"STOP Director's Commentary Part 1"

Welcome to the commentary track for Stop. My name is Malcolm Ferrier, and I'm the writer and director of this film.
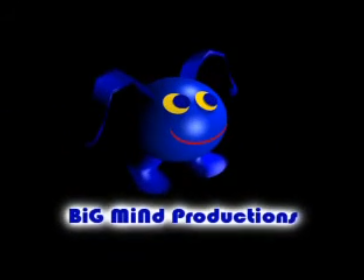The character you see here is called Rudy Toot.
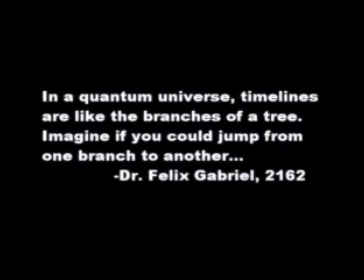Dean Massacre was responsible for the CGI for that character. Did a great job.
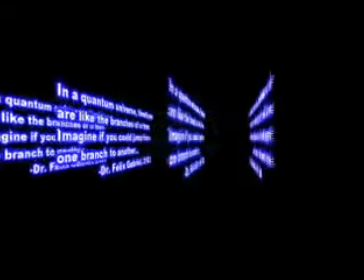This little intro piece was supposed to give the idea that there are multiple realities all layered on top of each other,
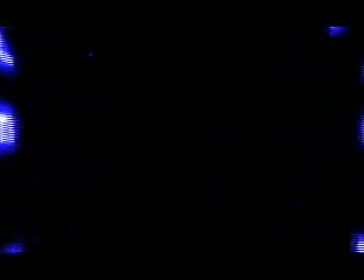and so the text kind of provides a little bit of a visual metaphor for that.
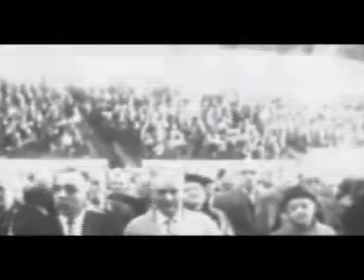Because we made this movie for about $600, we had to use some historical footage instead of actually recreating a lot of these events.
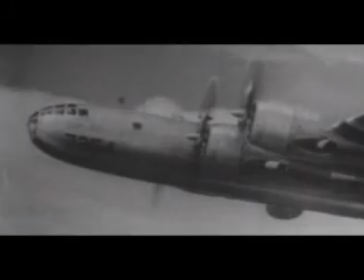If we had $1 million, we'd go back to 1962 and show a lot more of what's going on there.
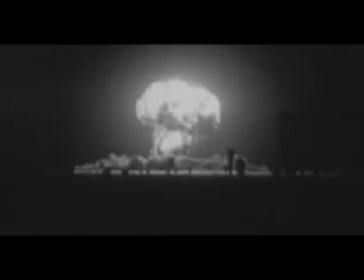And in fact, the expanded script talks a lot about all the events that led up to
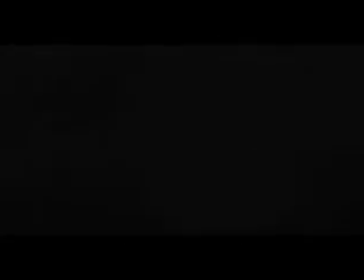the plot points that you see in the short film Stop.
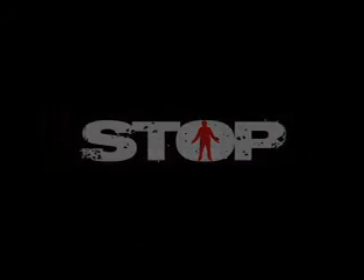So hopefully at one point we'll have $1 million to be able to go in and redo this movie with
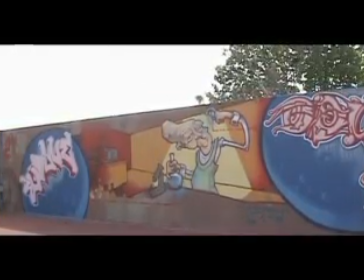all of the extra elements. The character you see here is the agent.
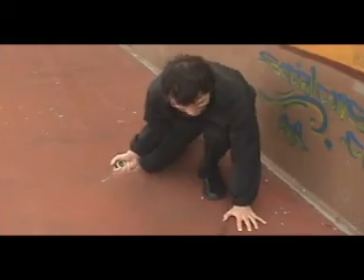He never got a name, and probably never will. I guess relating to Clint Eastwood's character in The Man with No Name,
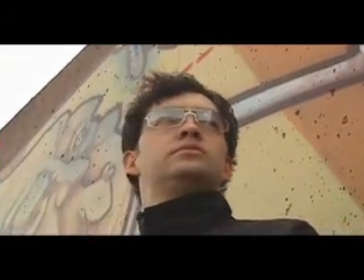I decided that this character, you'd never know what his real name was.
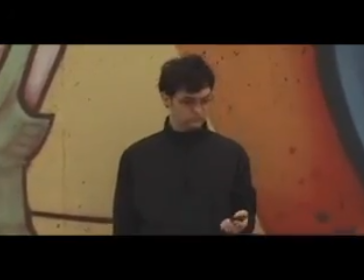He's just passed through time. He's calling to find his contact, John Foster,
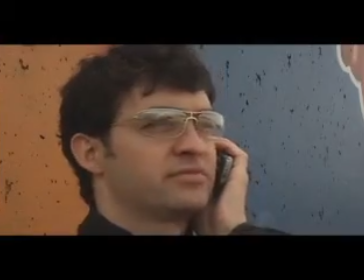and he's going to meet him as soon as he can steal himself a car.
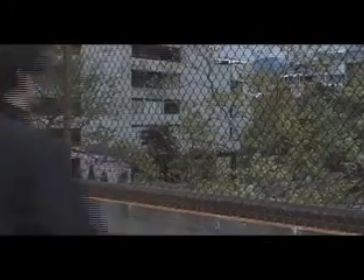We filmed this on top of a parking garage near my apartment.
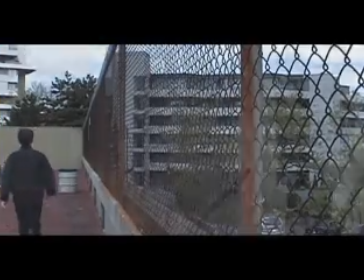The graffiti you see on the walls there, it was great to have that and not have to worry about
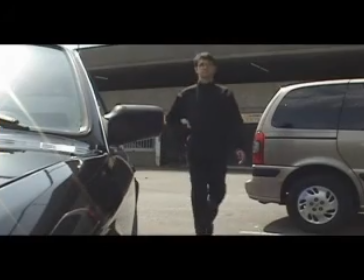visual interest in that particular scene. We'd actually extended this scene somewhat before.
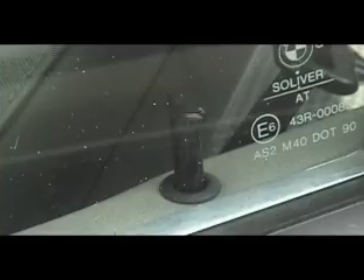We've cut out quite a bit to kind of move it along a little bit faster,
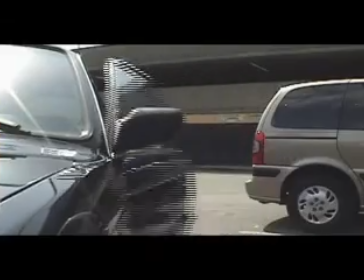but you see he's got a little device there that can open locks and start up cars and removes the ability for him,
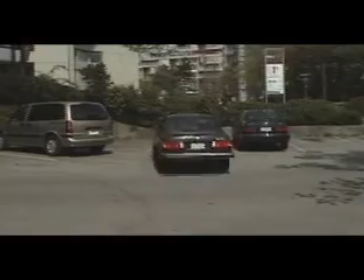or the need for him to actually have to find a way to get into buildings or steal cars or what have you. The first time we did that scene, it was with a scooter. The car works better.
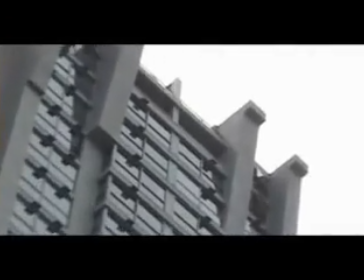And now here we're introduced to the villain of the piece.
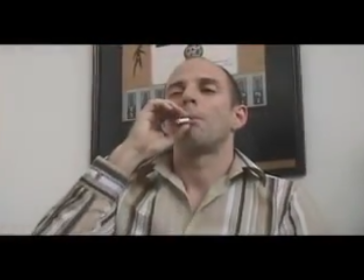This is X, played by Stefan Novak, who did a fantastic job of this character.
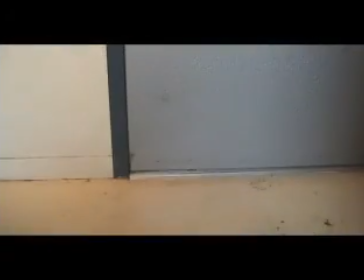He's not a violent man by any means, but he certainly gave the character an air of menace.
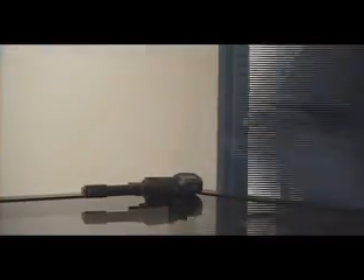We filmed this in his apartment. Took a few days.
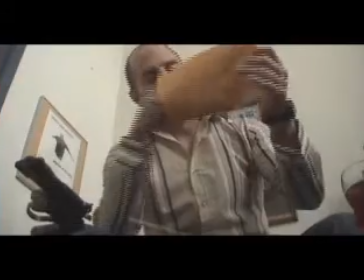We'd actually started filming this movie in High 8, which is a analog video format that did not look very good at all.
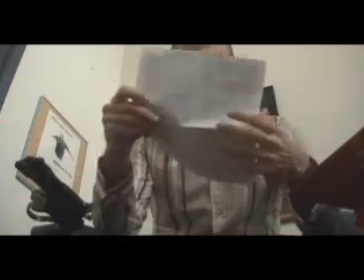So we had to redo a few scenes. This scene and the scene previous to this was Steve stealing the car.
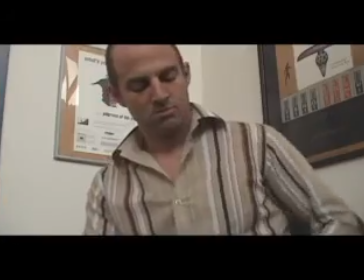They turned out a lot better with the mini DV format that we ended up using.
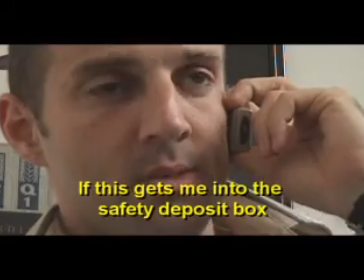The next film we're going to be using high def, definitely, because even though I was satisfied with the quality of this video,
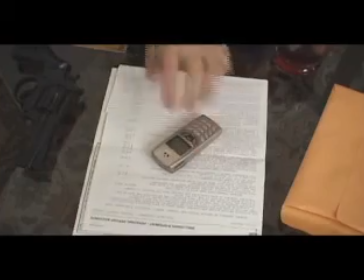high def will look a lot better. So Stefan has just gotten the call from Victoria Becker about this object that's sitting in a bank safety deposit box,
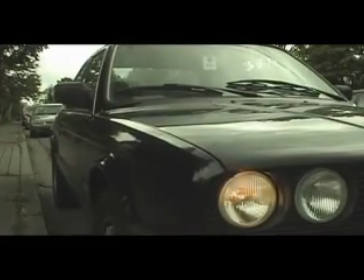so he'll be going to pick that up soon. Meanwhile, Steve Race,
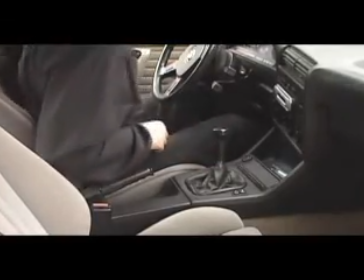the agent, is going to meet his contact, John Foster, who is also a fellow time-traveling spy.
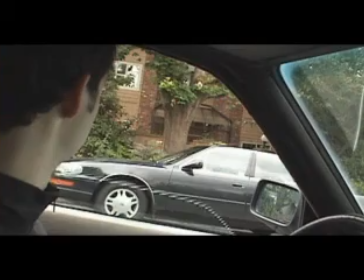So you see him getting his guns together, and of course those guns, they look not bad, but they're made of plastic.
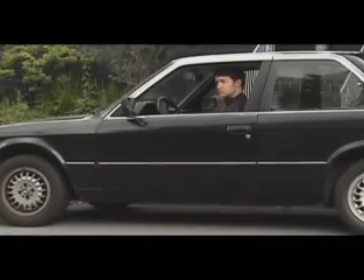I think I picked them up at the dollar store. The budget of this movie was about $600, and that certainly wasn't intentional.